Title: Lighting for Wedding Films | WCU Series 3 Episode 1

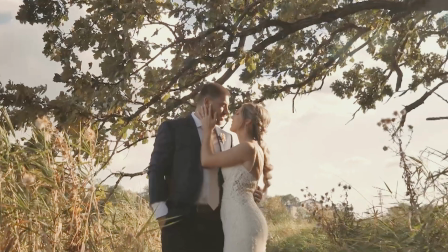[4:04]
Whether your venue is in the mountains, whether it's in the forest, whether it's in a field, whether you're in a city, you're probably gonna be shooting outside at some point during the day, and there are a few keys to keep in mind to make sure that your footage is always looking nice. Now here we have a situation where it's very bright outside. There's not a lot of clouds in the sky, so what we're gonna wanna do is take our subject and make sure that they are in a shadowed condition.
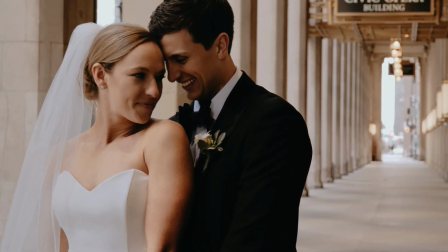[4:31]
So, if you're out in a field, try to find a tree somewhere. If you're out in the city, try to go behind a building, somewhere where the sunlight isn't as direct.
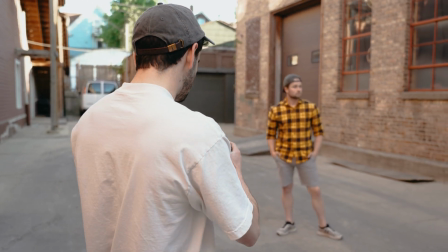[4:39]
And as we can see on our subject, that puts us
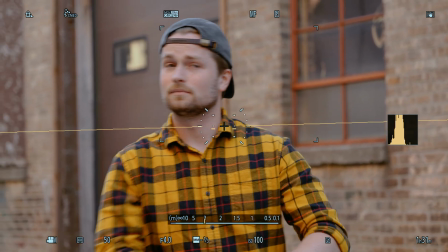[4:43]
shooting him in a very sort of soft lighting condition where nothing is too harsh on his face, he doesn't have to squint,
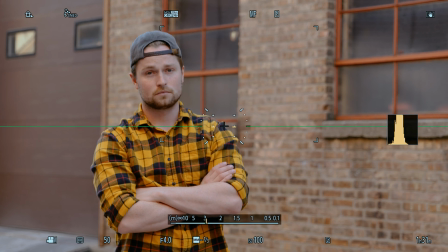[4:51]
and it makes our image look significantly more clean. Now, if you're in a situation where you cannot find shade, for whatever reason, it is important to try to shoot opposite the sun, especially during golden hour.
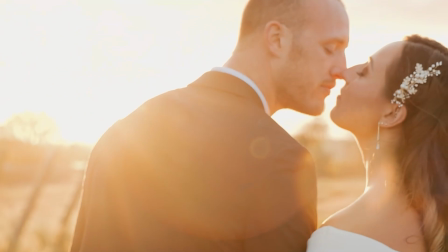[5:07]
If you're shooting at golden hour, the sun is very low in the sky, it's very harsh on your subject, there's a lot of deep shadows, and it's important to try to keep your subject opposite the sun. If you can manage to shoot with your couples at golden hour, and this is usually the hour right before sunset, that's gonna give you some beautiful light to play with that's heavily contrasted.
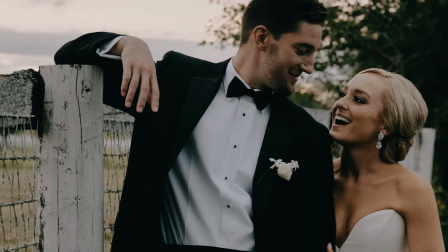[5:29]
You got a lot of oranges, and all in all throughout the day, it definitely is the best lighting condition to shoot in. So as you're scheduling the day with your couple, make sure you bring up the fact that shooting at golden hour will produce images that look extra creamy.
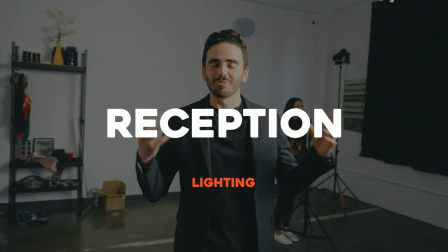[5:45]
In this section, we'll be talking about reception lighting and what the best practices are for lighting things like speeches and dances.
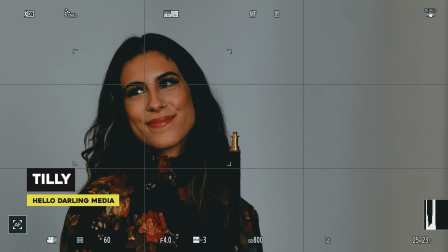[5:53]
Today, we have our lovely subjects, Tilly, standing here. Standing in as our speaker stand, we have this light stand.
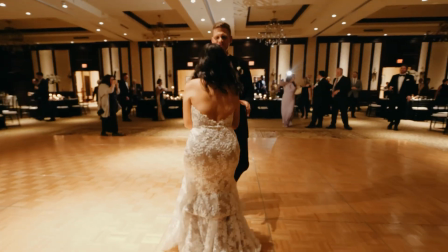[6:00]
When you're setting up for
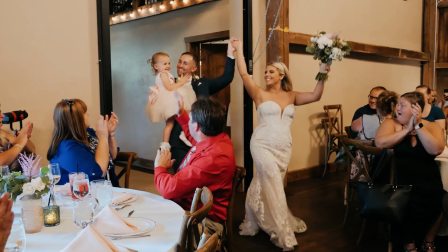[6:03]
reception, one of the first things that you'll experience is the grand march shortly after, followed by dinner and speeches.
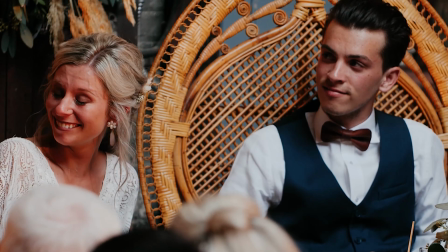[6:11]
So this is one of the first things that you're gonna wanna light for, and typically we'll do this sometime during cocktail hour. And one of the things we like to do is make sure that when the speaker is speaking, they're standing at a mic stand.
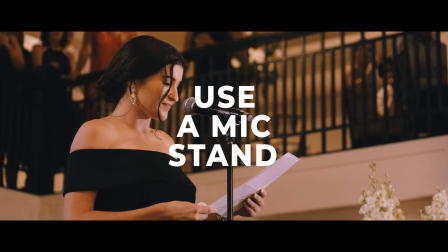[6:25]
And the reason that we do this is so that we know exactly where they're gonna be standing the entire time. Sometimes you'll find it where there's like a big head table and people will just stand wherever they were sitting and they'll give their speech, or they might be sitting at tables around the venue and they'll stand and give their speech from their table. This is not something that we typically enjoy shooting just because it's hard for us to light
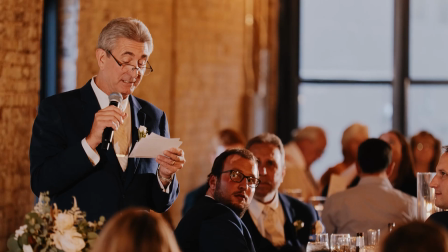[6:48]
and find our camera positioning for those particular scenarios.
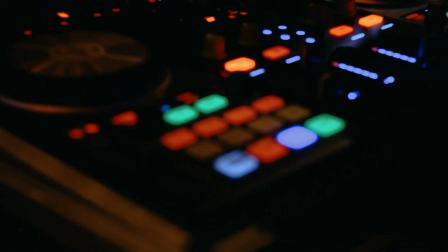[6:52]
So if it's possible, check with the DJ, see if they have a mic stand that you would be able to borrow for speeches,
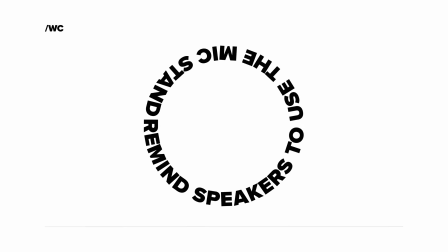[6:59]
and then just let everybody who's speaking know that they should be speaking from the mic stand and not necessarily moving around. With all that said, let's jump into what our typical lighting setup looks like for speeches.
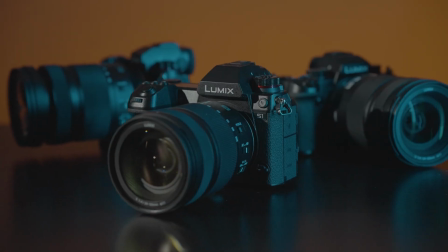[7:11]
As you're shooting these speeches, you will probably have a few cameras set up, but today we're gonna be talking about the main camera.
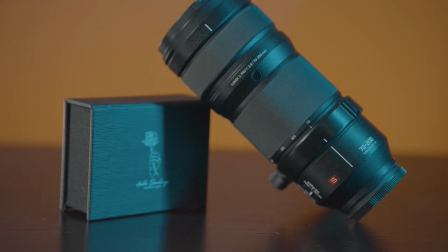[7:19]
This camera has a 70-200 on it, and it's pointed directly at our speaker, and it will be rolling for the entire time.
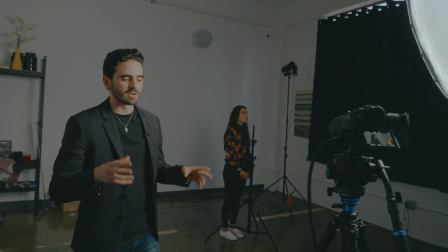[7:25]
So this camera is the one that we're gonna be lighting for. Now let's jump into what our lighting setup actually looks like and the difference it makes on our subject, Tilly. One of the things to keep in mind when you're setting up for your reception lighting is that it's always best to shoot from the shadow side. So whatever side your lights are on, your camera, you're gonna want it on the opposite side, especially if you're going for more of that dramatic, more contrasty feel.
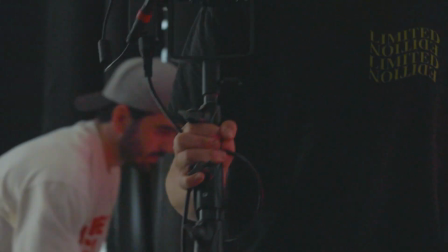[7:53]
So that is exactly what we did here today. So we're always gonna wanna set up two lights for reception, whether this be the speeches or the dances.
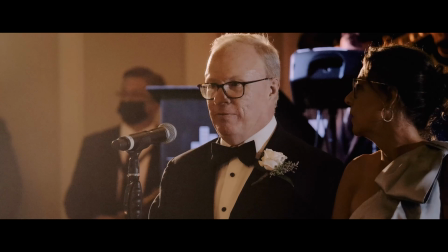[8:01]
And one of the lights you're gonna set up is your key light. Now, the key light is typically the light that's coming more from the front.
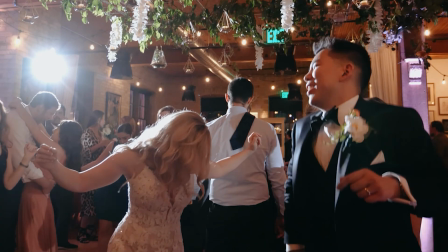[8:07]
It's hitting your subject about 5 times harder than your hair light is.